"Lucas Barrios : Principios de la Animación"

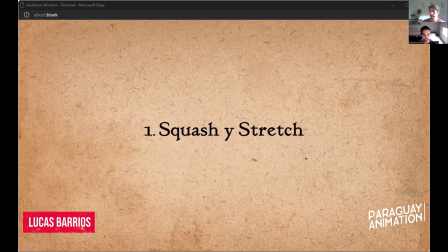(4:20)
Bueno, squash y stretch, vamos a ver ahora los 12 principios, vamos a ir uno por uno, tengo ejemplos para cada uno, no todos tienen ejemplos en los que les puedo hacer participar, pero voy a intentar.
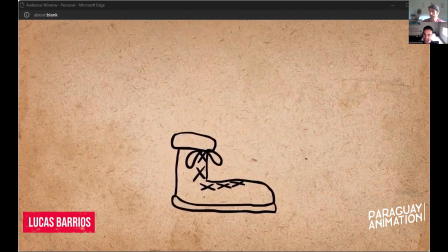(4:36)
Así que squash y stretch. Este es el principio que dice que los objetos deberían de volverse planos o se deberían estirar dependiendo de qué tanto queremos contar sobre su masa,
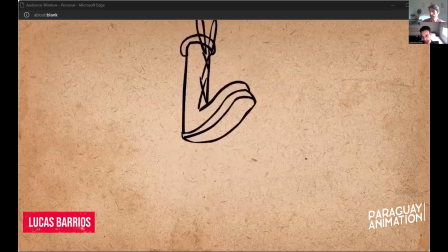(4:51)
la velocidad en la que se mueve, qué tan pesado es, ese tipo de cosas. acá tenemos un ejemplo de squash y stretch
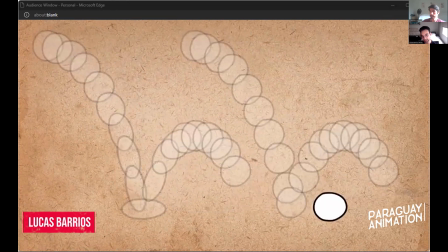(5:00)
el de la izquierda tiene squash si se fijan se está estirando cuando está por tocar el piso y se aplana cuando toca el piso y después vuelve a su forma original a diferencia de sin el primero es mucho más interesante
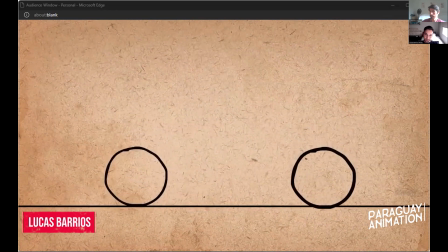(5:16)
bueno les quiero hacer algunas preguntas para que participen les quiero alentar a que participen a este tipo de preguntas son súper fáciles y les va a ayudar a acordarse de estos principios
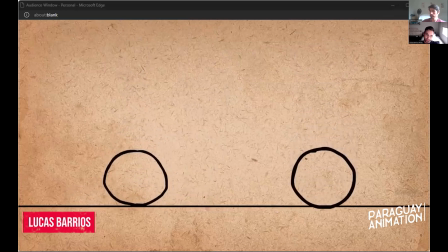(5:31)
si así comparamos cuando no respondieron la pregunta o se quedaron con el micrófono silenciado, así que les aliento a que vean esto y me digan qué les parece que son estas dos pelotas, quién se anima a decirme qué parece la primera, qué parece la segunda
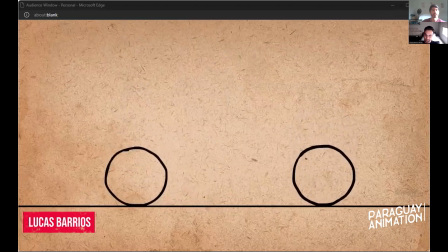alguna idea no hay respuestas equivocadas
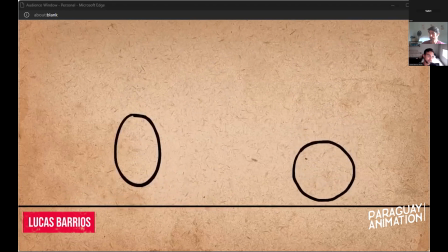(6:06)
Sabri, no te vi tu mano levantando más hola, ¿se me escucha? sí, te escucho, ¿qué te parece la primera pelota? la primera parece un poco más de goma, algo más elástico parece incluso un poco medio líquido también
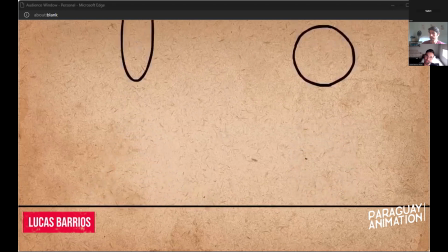(6:24)
¿y la segunda? no parece tan natural parece una piedra como una piedra, ¿verdad? para que tengas una idea, la primera pelota cuando el animal estaba haciendo y exagerando obviamente el
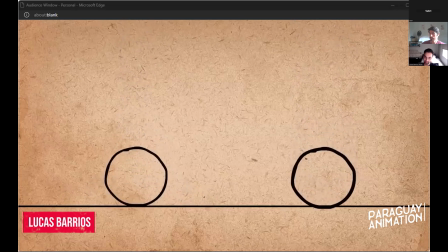(6:40)
squash y el stretch de esta pelota estaba pensando en un globito de agua parece como un globito de agua
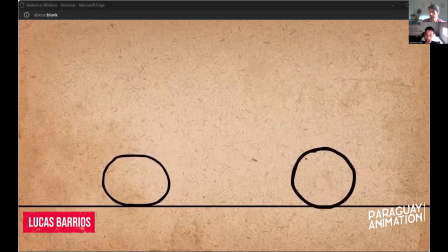(6:46)
que es exactamente lo que estabas diciendo y la segunda que parece una piedra podría ser inclusive una bola de bolos pero fíjense, a mi lo que me llama la atención acá es, yo le doy pausa este video y es exactamente la misma figura el mismo dibujo
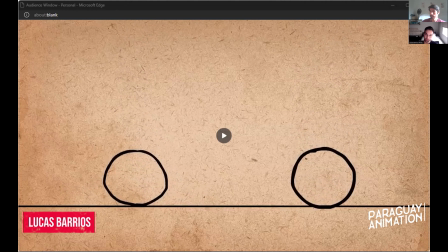(7:04)
este parece un poco más pintado que este pero tienen la misma forma nos estamos contando que el primero es un globito de agua porque se ve como un globito de agua y el otro como una bola de bolos o una piedra porque se ve como una piedra solamente con el movimiento estamos contando esto y bueno a mi me parece super interesante eso tener
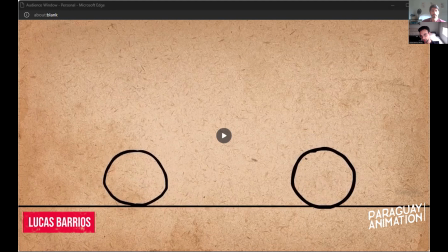(7:23)
esa herramienta para poder enfatizar en lo que queremos contar
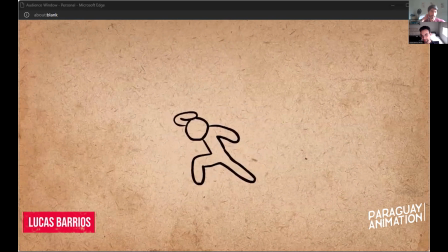(7:30)
bueno, también es aplicable para personajes, fíjense como este personaje está aterrizando y se estira cuando está por tocar el piso y una vez que toca el piso se queda casi plano y después vola a su forma entonces termina siendo mucho más interesante
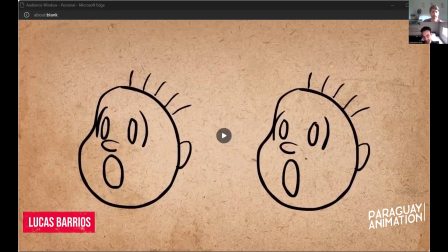(7:48)
este personaje está se está sorprendiendo acá podemos agregar también Squashy Stretch para dar énfasis en el susto, ¿verdad? cuando la cabeza se aplasta,
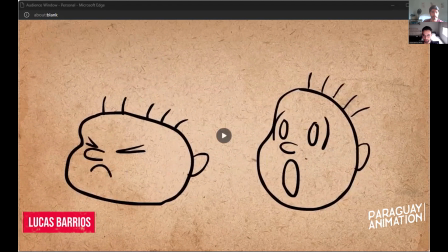(8:02)
vamos a cerrar los ojos y la boca para que sea como un squash y en el momento que se sorprende
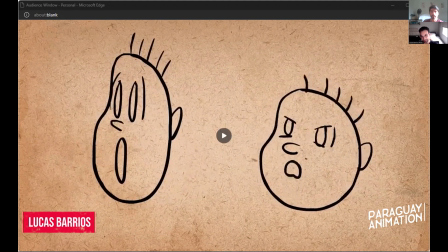(8:09)
vamos a estirar abriendo los ojos y la boca, esto hace que sea mucho más impactante la sorpresa comparado al
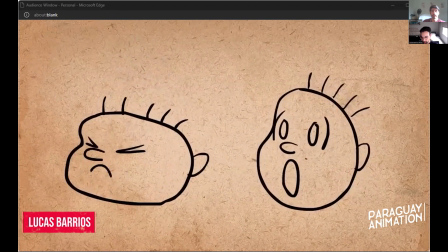(8:17)
de la derecha es súper
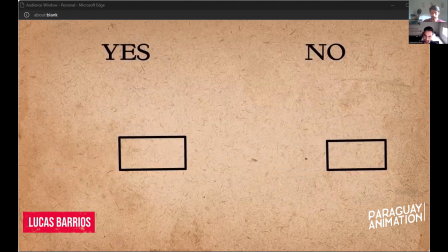(8:22)
importante mantener también el volumen del objeto constante acá es donde la mayoría los animadores o muchos animadores que están empezando a aplicar este principio se terminan equivocando y cuando aplastan le vuelven muy chico y cuando les tiran le vuelven muy grande
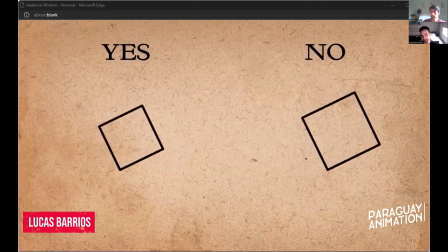(8:39)
y bueno acá muestra un ejercicio de un cuadrado que podrían hacer o replicar para practicar esto
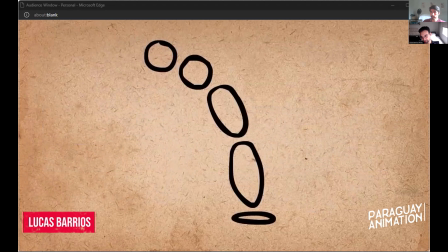(8:47)
acá vemos un mal ejemplo una pelota que está por tocar el piso donde mantiene su forma en los primeros dos frames y en los siguientes dos está demasiado grande y en el último está demasiado chico
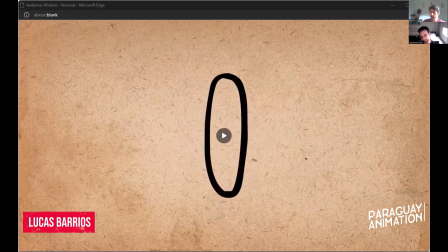(9:01)
entonces acá regla fácilmente y nos está diciendo que cuando estiramos tenemos que comprimir del lado contrario lo mismo cuando aplastamos
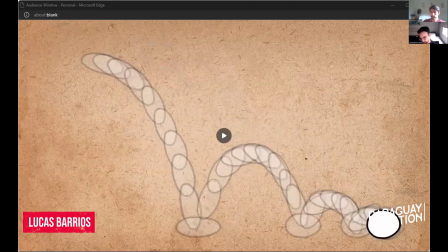hay que también mencionar no hay que exagerar con el squash y stretch hay que saber cuándo usar en el caso de la pelota que está rebotando vamos
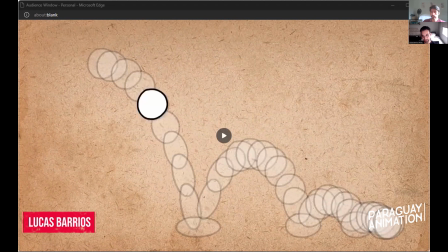(9:24)
a mantener la figura en el comienzo y solo cuando está por tocar el piso vamos a estirarle y aplastarle cuando está en el piso queda mucho mejor bueno segundo, tenemos la anticipación bastante redundante el hombre nos cuenta,
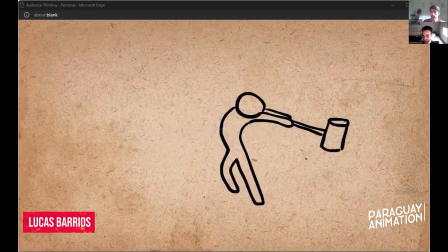(9:42)
o sea ya nos dice mucho de que se trata la anticipación nos ayuda a preparar la expectativa de la audiencia
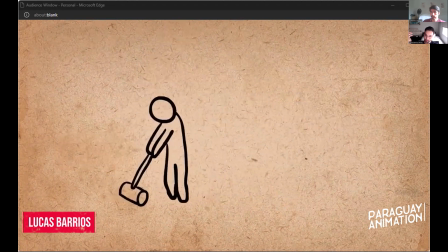(9:52)
este personaje se prepara para la acción,
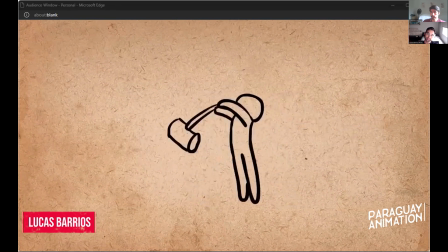(9:55)
o nos prepara a nosotros para entender lo que está por hacer acá siempre estamos buscando la
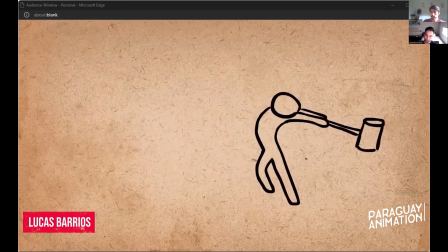(10:01)
claridad y que sea razonablemente realista o creíble es la palabra, tiene que ser creíble nosotros tenemos que poder creer que este es un personaje que tiene un mazo pesado que está por golpear y todo esto podemos
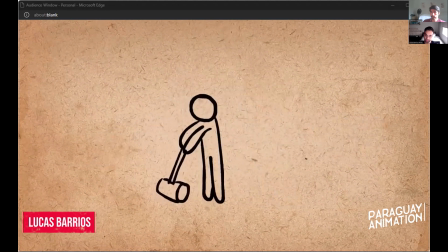(10:14)
decir con la anticipación
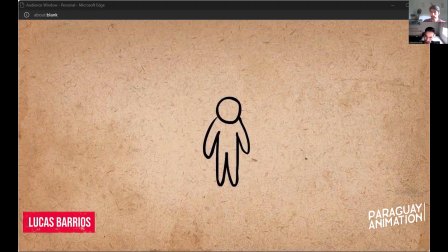(10:18)
un ejemplo de un personaje que está por saltar tiene que ganar energía para poder saltar ¿verdad?
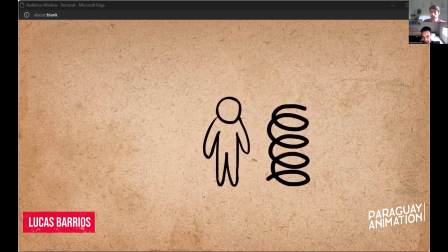(10:26)
Entonces se comprime para abajo y después salta. Y bueno, usa el ejemplo de un resorte, porque es igualito a un resorte.
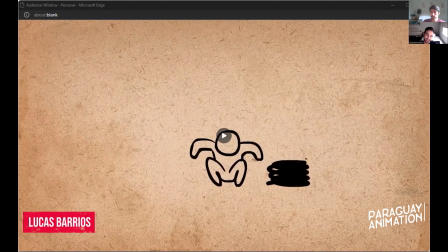(10:35)
Puedes tener un resorte al que le comprimís y esa puede ser la anticipación del resorte, porque cuando le sueltes obviamente va a saltar.
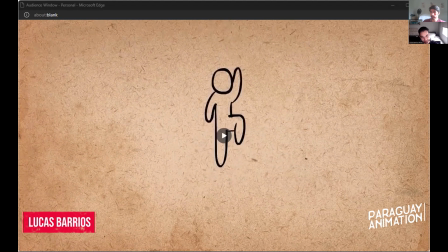(10:45)
Bueno, a veces es simplemente necesaria la anticipación, no podemos evitar. ¿Por qué? O si no, incluso puede cambiar la acción de lo que queremos animar.